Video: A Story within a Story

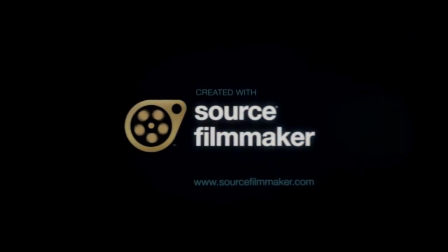What's up, everybody? I want to explain why I think we can learn from Source Filmmaker, or SFM.
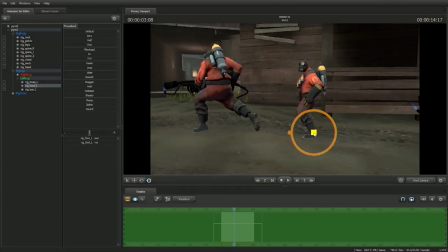Now, SFM is a video capture and editing application that works from inside the Source game engine. The tool was created by Valve Corporation, a video game company, and was used to create over 50 animated shorts for his games.
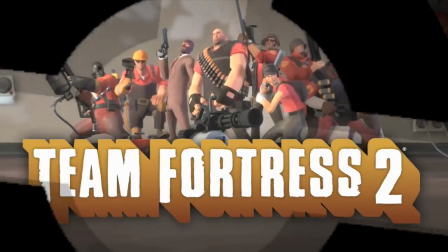These games are like Team Fortress 2, the Left 4 Dead series, and Half-Life 2.
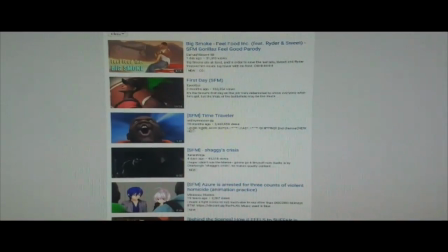But that's not why I'm here.
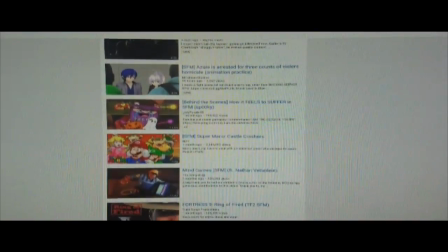No, I'm here to talk about SFM videos on YouTube and what we as producers can learn from them, and that is storytelling.
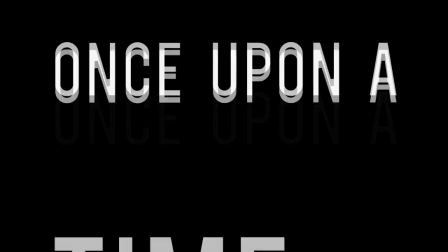We're going to look at one of my all-time favorites SFM videos, Once Upon a Time in Two Fort Part 2, about Konstantin.
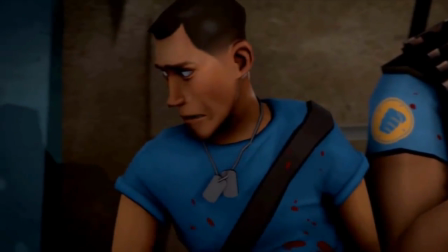More specifically, the one sequence in the video which is perhaps the most impactful moment in the entire series.
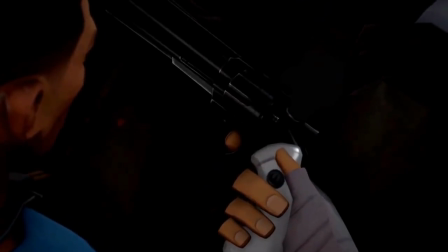It's a story within a story.
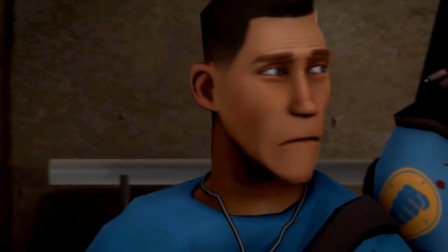It is in this moment we see the rebirth of our character, a change in our protagonist, the Scout.
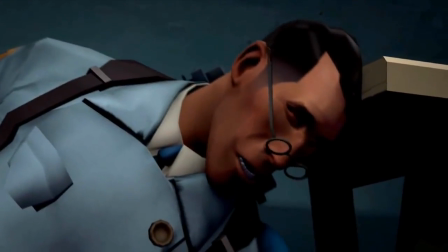Now, the moment starts after an intense fight sequence where everything goes wrong for our protagonist.
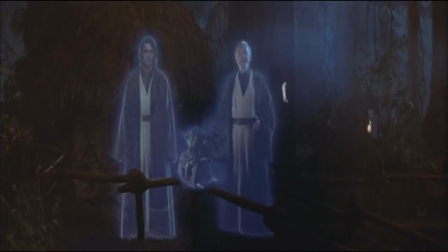Most films continue riding the adrenaline until the very end, often with the viewers feeling high and great about themselves when the film is over.
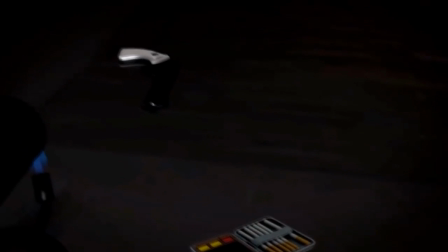Konstantin, however, doesn't do this. Instead, he slows it down, bringing everything to a quiet stop almost.
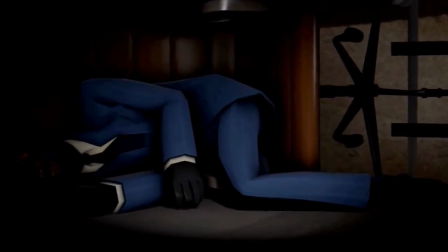The sequence starts without any music, only the characters' voices.
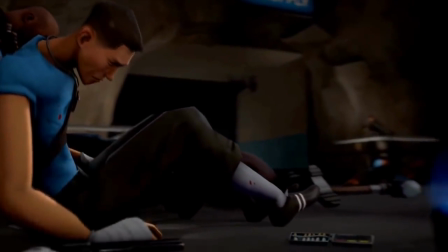The music cue doesn't come up until Scout has given up all hope and sees his friend's pistol.
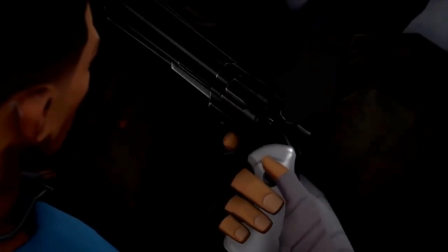What follows is a gentle guidance of the audience into Scout's thoughts, which are shown, not spoken.
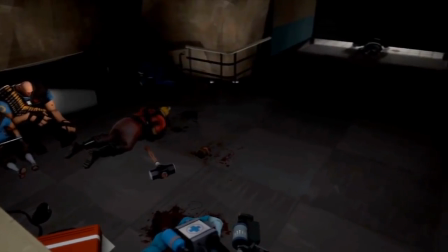Konstantin does this by bringing everything to a crawl, bringing us, the audience, to Scout's level.
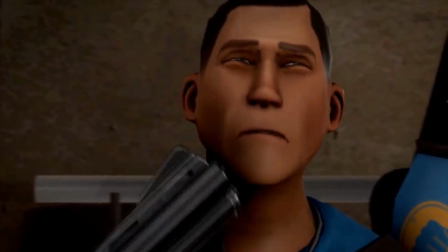Once we reached it, Konstantin flows into the next cut with a 7-second black screen that is faded in
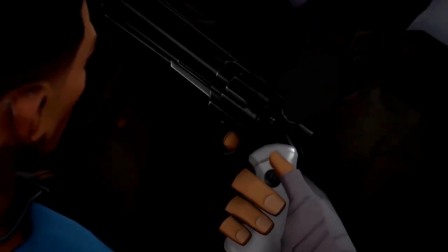and faded out. This technique tells us that in those 7 seconds, Scout was fully committed about shooting himself.
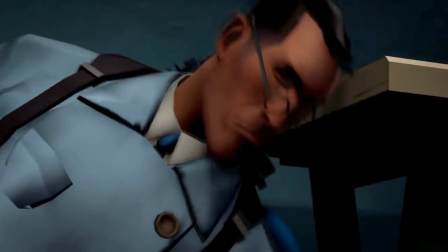That is more intense than the fight scene, because in those 7 seconds, we didn't know what to do,
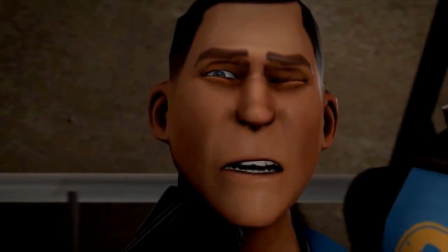just like Scout did. However, he doesn't, and we are instead directed to the case that his team worked hard to get,
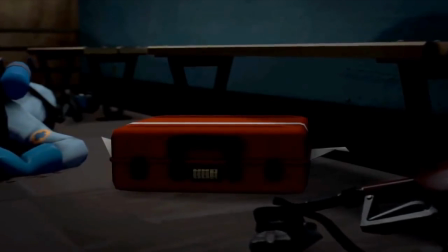which is colored red and standing out from the background, which is blue, very brightly.
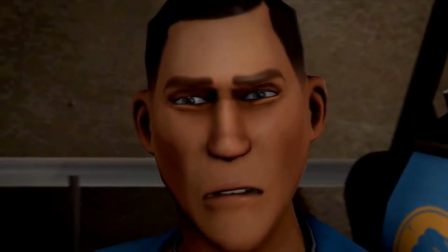A beacon, if you will. This is Konstantin's way of telling us that this case is important to Scout.
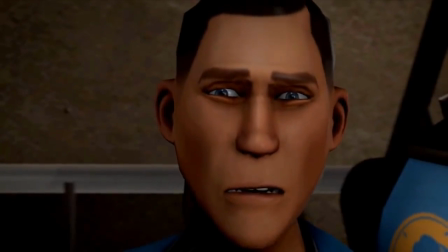It is his lifeline, his only reason to not give up.
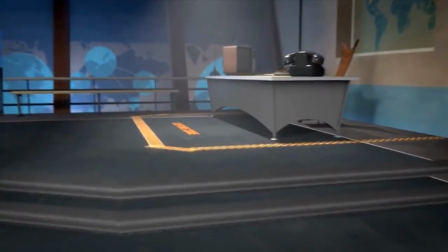What follows is him crawling towards a light, or the capture point, which is much brighter than the previous scenes or sequences.
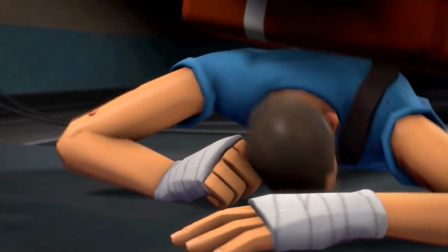It's almost like 1 Peter 2:9, which says, "For he called you out of the darkness and into his wonderful light."
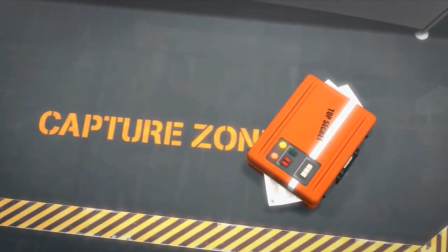The simple way to put it is, this is the moment in the story that we see a rebirth in Scout. He is no longer in the past, the darkness, and is instead in a new light, the present.
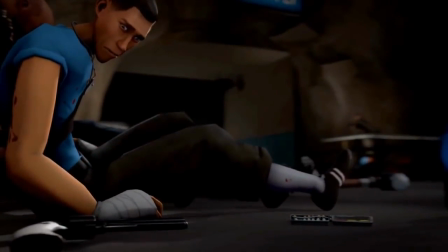Konstantin gives us a sequence which could be a story in of itself, but instead is simply a smaller part of a much bigger story.
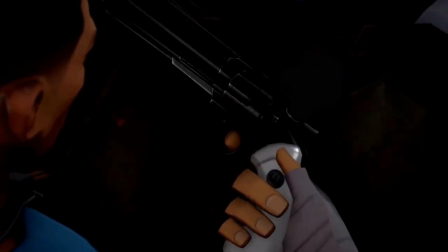A quote from James Clavell explains it beautifully.
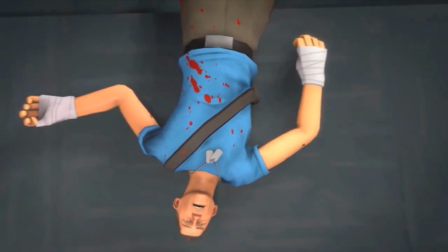All stories have a beginning, middle, and an ending, and if they're any good, the ending is a beginning.
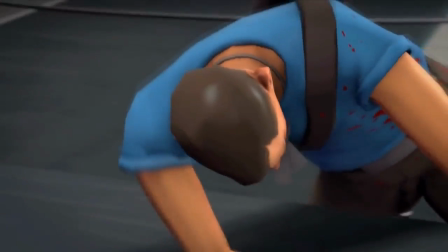This sequence is an ending to a much smaller part of a major story.
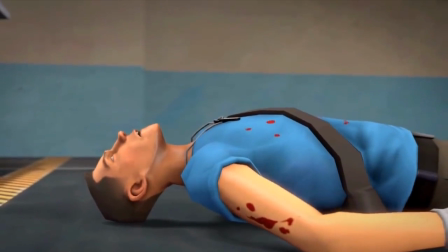However, it is a beginning for Scout, as it is his transition into a new character,
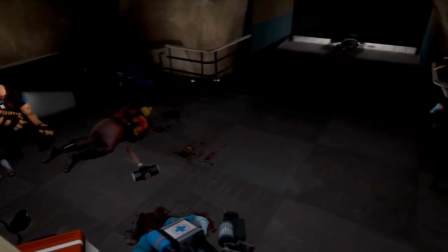a new protagonist, a new way of seeing and beholding Scout.
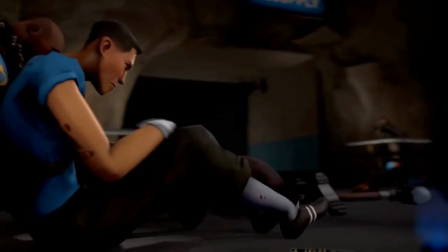This is something that I believe we can learn from SFM videos,
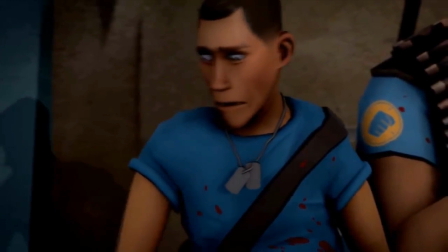especially some like Once Upon a Time in Two Fort Part 2, a way of telling a story within a story.